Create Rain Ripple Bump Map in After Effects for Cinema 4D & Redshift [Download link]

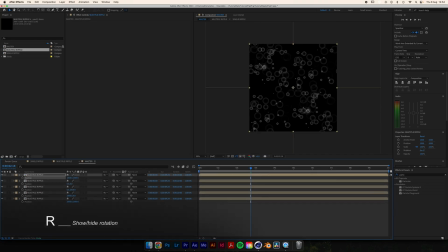(8:18)
Make another copy and place it in the middle. Press R to show the rotation setting and rotate it 90 degrees.
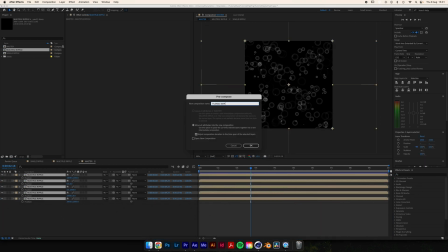(8:25)
Select all the layers and pre-compose them. Call it tileable map. Now move the composition towards one of the 4 sides.
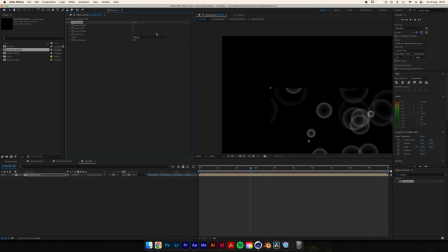(8:32)
Add the repetile effect and expand it to the edges. As you can see, our texture is tileable.
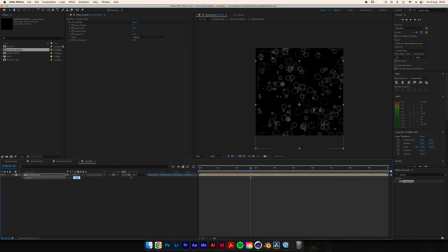(8:38)
There are no hard edges. Let's now make it loopable. Put the map back in the middle and set the repetile effect to expand 2000 pixels in every direction. Make a copy of the composition, rotate it 90 degrees by pressing R to show the setting.
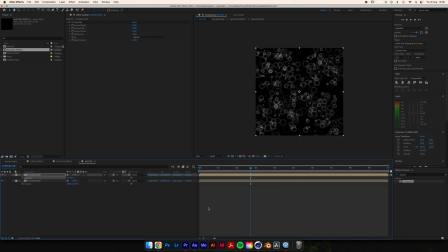(8:53)
Remember to only rotate it 90, 180 and 270 degrees, otherwise the texture will not be tileable anymore. Also move it around a little bit. Go to 1/3 of the timeline, make sure that only one of the 2 compositions is selected and make a cut using Command-Shift-D,
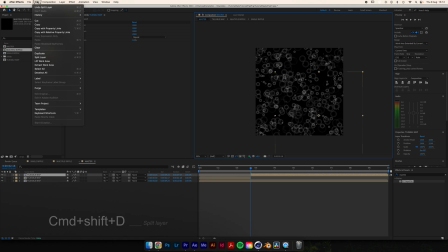(9:10)
or go to Edit, Split Layer. Grab the second part of the composition and holding Shift, snap it to the beginning of the timeline, then move the other part to the end of the timeline. If you now hide the bottom layer, you'll see that the end of the timeline matches with the beginning.
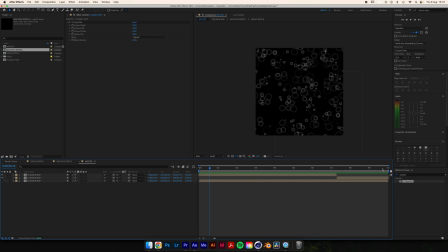(9:27)
The next frame of this composition is the same as the first frame of this one, because this is where we made the cut. We have this part where the whole thing goes black and starts again, but the composition at the bottom will cover for that. Duplicate the base composition and do the same thing. Move it, rotate it some 90 degrees or more.
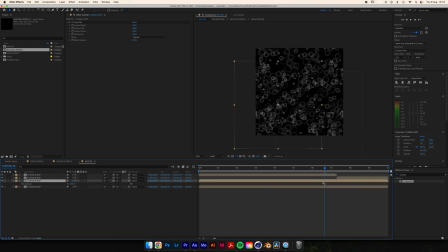(9:46)
This time make the cut at 2/3 of the timeline. If you did everything correctly, you can press play and watch the end of the timeline seamlessly continuing to the beginning. If you want to add more particles, you can repeat the process a couple more times. Alternatively, go back to the multiple ripple composition and just copy and paste some more. Finally, you can export the composition as a PNG sequence and head to Cinema 4D.
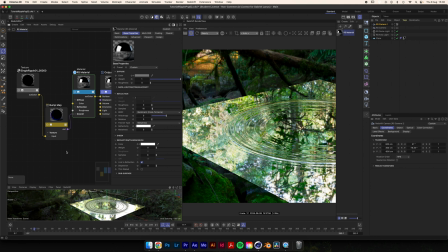(10:10)
I'm in the same scene we created earlier. Open the material editor and swap the old map with the new one.
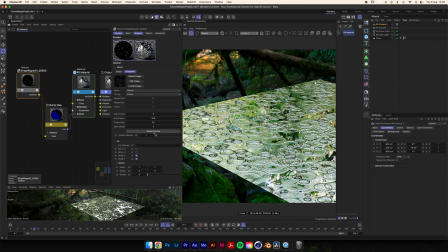(10:16)
Remember to load the animation and check the frame rate.
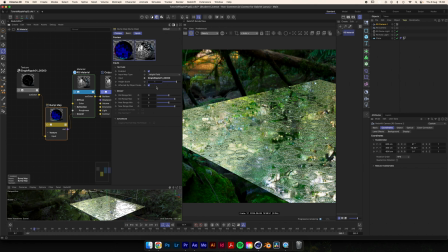(10:19)
You can apply this bump map to basically any material, and with enough reflection, you should get a decently wet result.
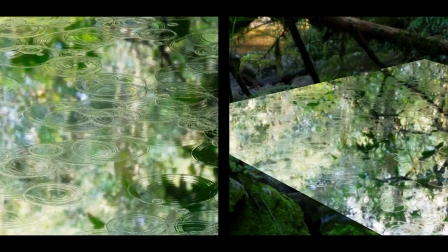(10:26)
Adjust the height scale if you want more prominent results, and remember to have something reflecting on the surface to emphasize the effect.
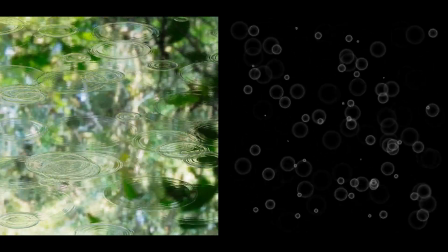(10:34)
By the way, you can download this animation on my Gumroad for free. Just follow the link in the description.
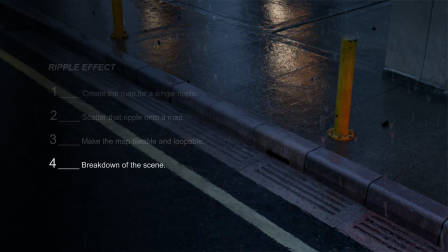(10:40)
So, here's an example scene where I use the bump map.
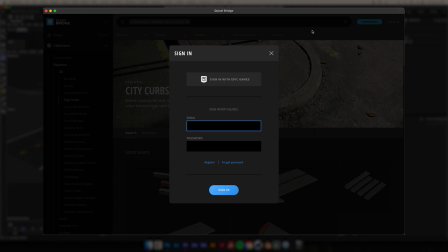(10:43)
All of these models come from the Megascan library, which is free if you have an Epic Game account.
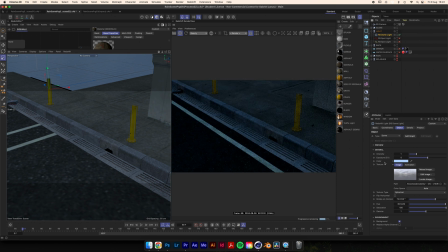(10:49)
There's a dome light with a cloudy HDRI that I downloaded for free from Polyhaven, and a bit of color to give it a colder feel. There are two spotlights, a red and a yellow one, to give the impression of some cars nearby.
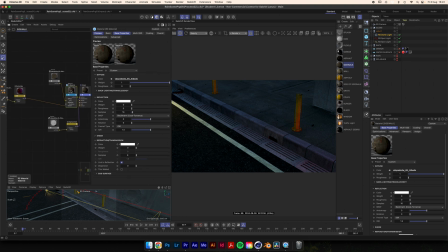(11:02)
This is the material of the sidewalk. To give it a wet feel, all you have to do is to raise the reflections and keep the roughness at zero. Here I'm doing the same with all the other materials as well. I'm going to keep the road material as it is for now.
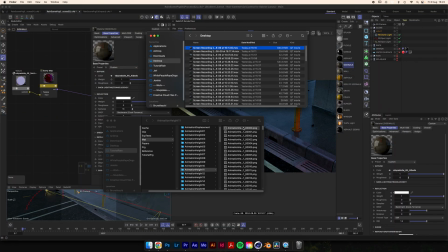(11:16)
Let's add the ripple effect on the sidewalk. Open the material and load in the first frame of the animation.
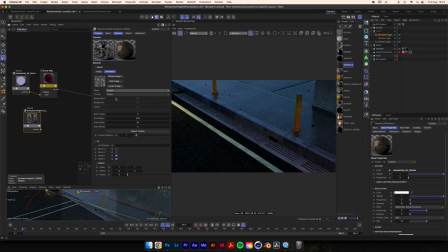(11:21)
Then go to animation, set the mode to simple, detect frames, and check the frame rate. Now create a bump map, connect the texture, and check that it's set to high field. As you can see, we already have a bump map connected to the material. So add a bump blender node.
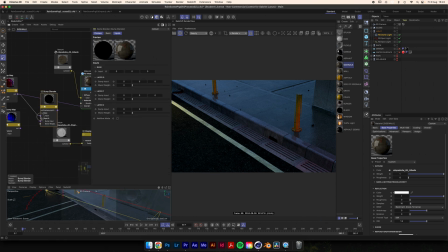(11:37)
Connect the base bump to the input, and our ripple bump to layer 1. Finally, connect the bump blender to the material. Inside of this bump blender node, we can choose how much of one bump to see over the other. If you now bring the weight of the first layer up, we would not see the base anymore.
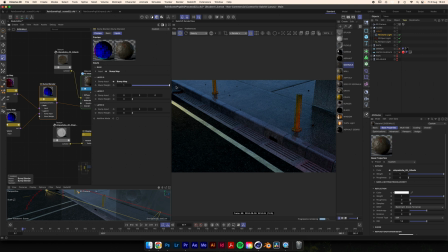(11:55)
We don't really want to mix the two bumps, we want to add them up. So just check additive mode. The two bumps are now adding up. You can make the ripple effect more prominent by increasing the height scale. Before doing that, keep in mind that we really see the effect where there are reflections.
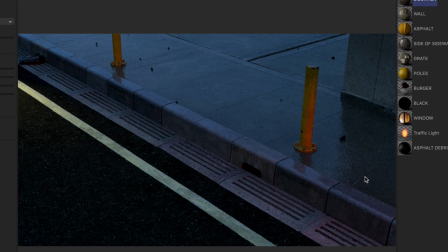(12:11)
Here, for example, you can clearly see it because it's reflecting this hard edge.
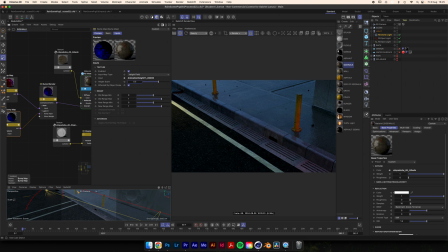(12:15)
So let's give it some more stuff to reflect, because right now it's only reflecting the dome light.